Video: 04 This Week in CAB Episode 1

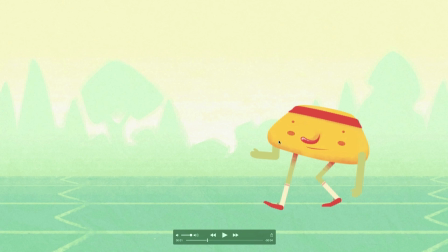37:18 So you'd probably want to keep this foot flat on the ground and keep the weight forward, then push the back leg out to take the weight, and then shift the weight over once the foot is in place. So you get the foot in place first, then shift the weight. Okay?
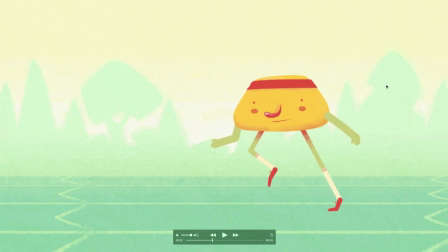37:35 But this is right. Oh my goodness, there it is. This is what we've been looking for all the way along with all of these jumps. Foot flat on the ground, pushing off.
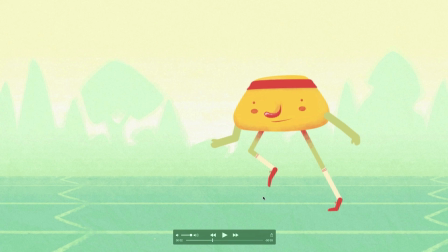37:48 This is the pose that every jump must have in order to clearly communicate the weight.
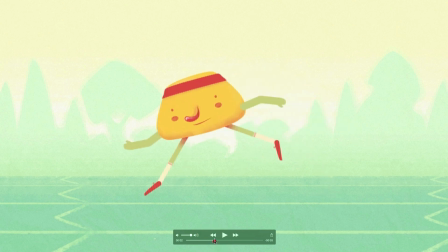37:56 Now I would argue you could go up a little higher, you could hang in the air a little longer, and then here you want to make sure that that leg is straight and doesn't bend before the weight comes down.
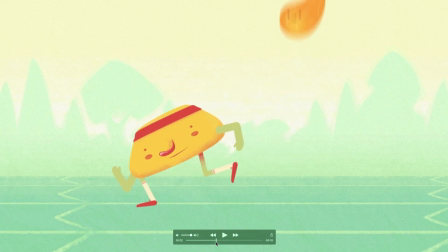38:09 So the landing is not as good. As you can see there, we don't get a sense of weight. He just seems to just sort of float down. And the feet also need to lock to the ground there.
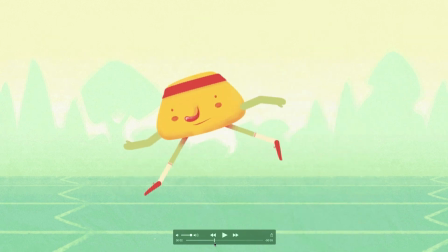38:19 But this jump, that's the first real proper push-off jump we've seen.
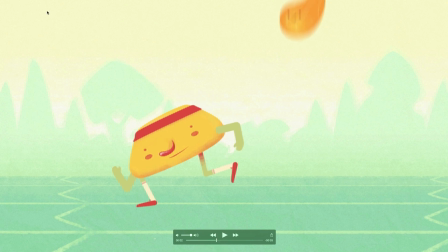38:24 So that's working much, much better. Just needs some work on the landing there. And again, nice overlapping action there at the end. That's working really well too.
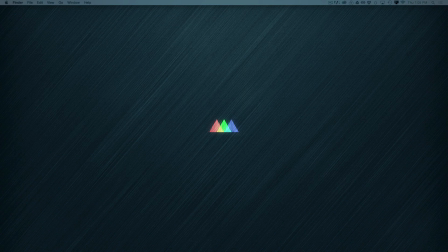38:36 Okay, last but certainly not least,
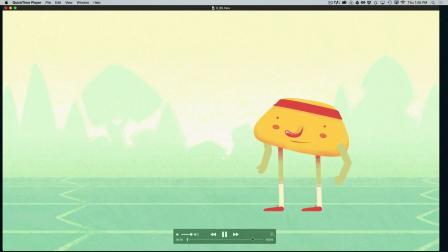38:43 all right, great. Really, really nice performance here.
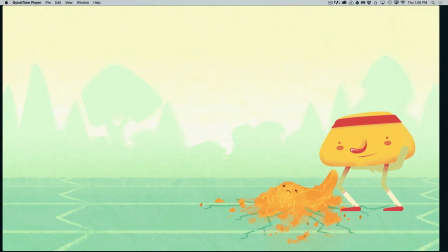38:48 We really get a sense of the consciousness of the character.
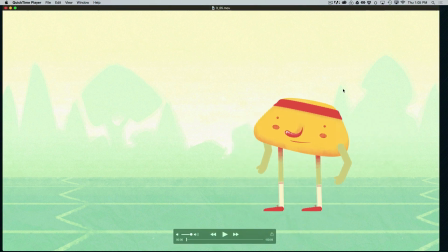38:52 Very smart idea to just start him already looking up. It's a really smart choice. Don't even take the time to have him look up. And if you do, you need to add more time. In a lot of the other examples we looked at, we need more time with him looking up.
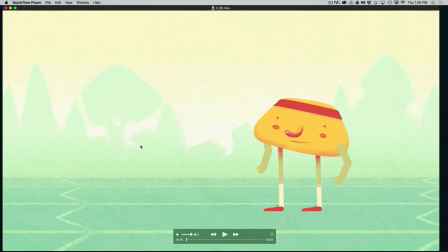39:10 So add a little more time to the beginning. Let him look up and let it pause for a second. Now, this step backwards is also very nicely done. We have a nice sense of weight here. The weight is distributed carefully over the foot that's holding the weight.
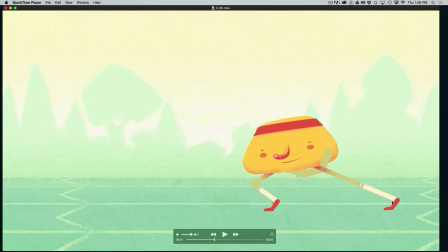39:28 See that? And then he doesn't shift the weight until this foot is in position, and then the weight shifts back.
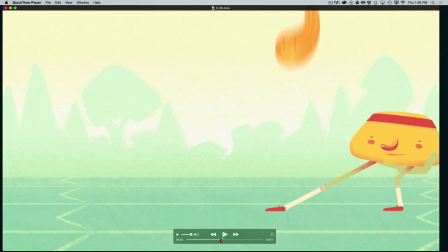39:37 That's very nicely done, very sophisticated, and you can see that it makes the character feel more real, like he's living in a real world and could be touched and could be pushed over if need be.
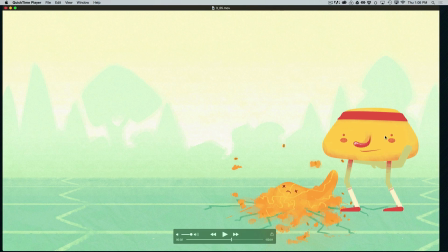39:53 That makes your audience engage with that character so much more. There's also time for us to understand his moves and reactions. It's timed very, very well. I think my only real quibble with this is I think this pose is a little awkward.
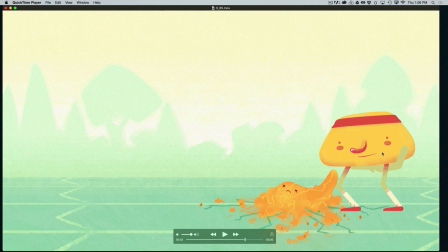40:09 I can tell you broke the rig to get this to happen. Now you can actually create a rig that would allow you to put the hands behind the back, but we don't have that with this character, and I would again recommend you want to be a little more respectful of what the rig can do.
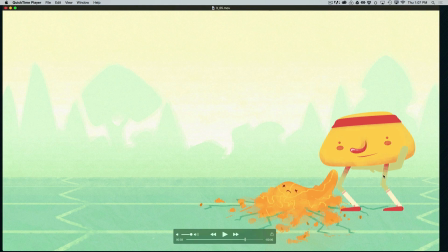40:25 You could probably get something very similar with a different pose, a similar feeling, a similar tone. But even if you did do this, if you still wanted to put this behind the back, I would get it out from under him because it looks like he's playing with his naughty bits here.
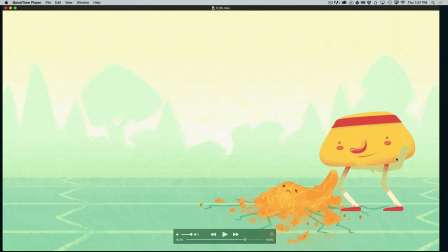40:42 So what I would do is I would move the shoulder way back. I would also get the arms out away from the body just to make it a stronger pose. So I get the shoulder way back, and I'd get the elbows out in back like this, and then maybe tuck just the hand back behind.
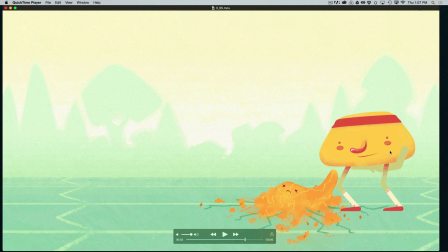41:00 And I think that would read much more clearly as hands behind the back, because I can see that's the intention here, is he's got his hands behind his back, but it doesn't really read. It feels very, very strange. But overall, the timing and performance and weight
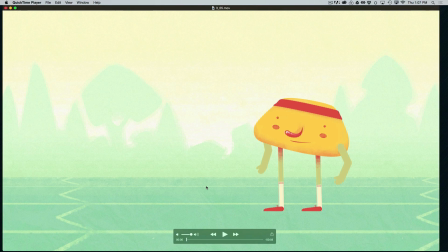41:16 communication of this one is very, very strong, moving in a really, really good direction.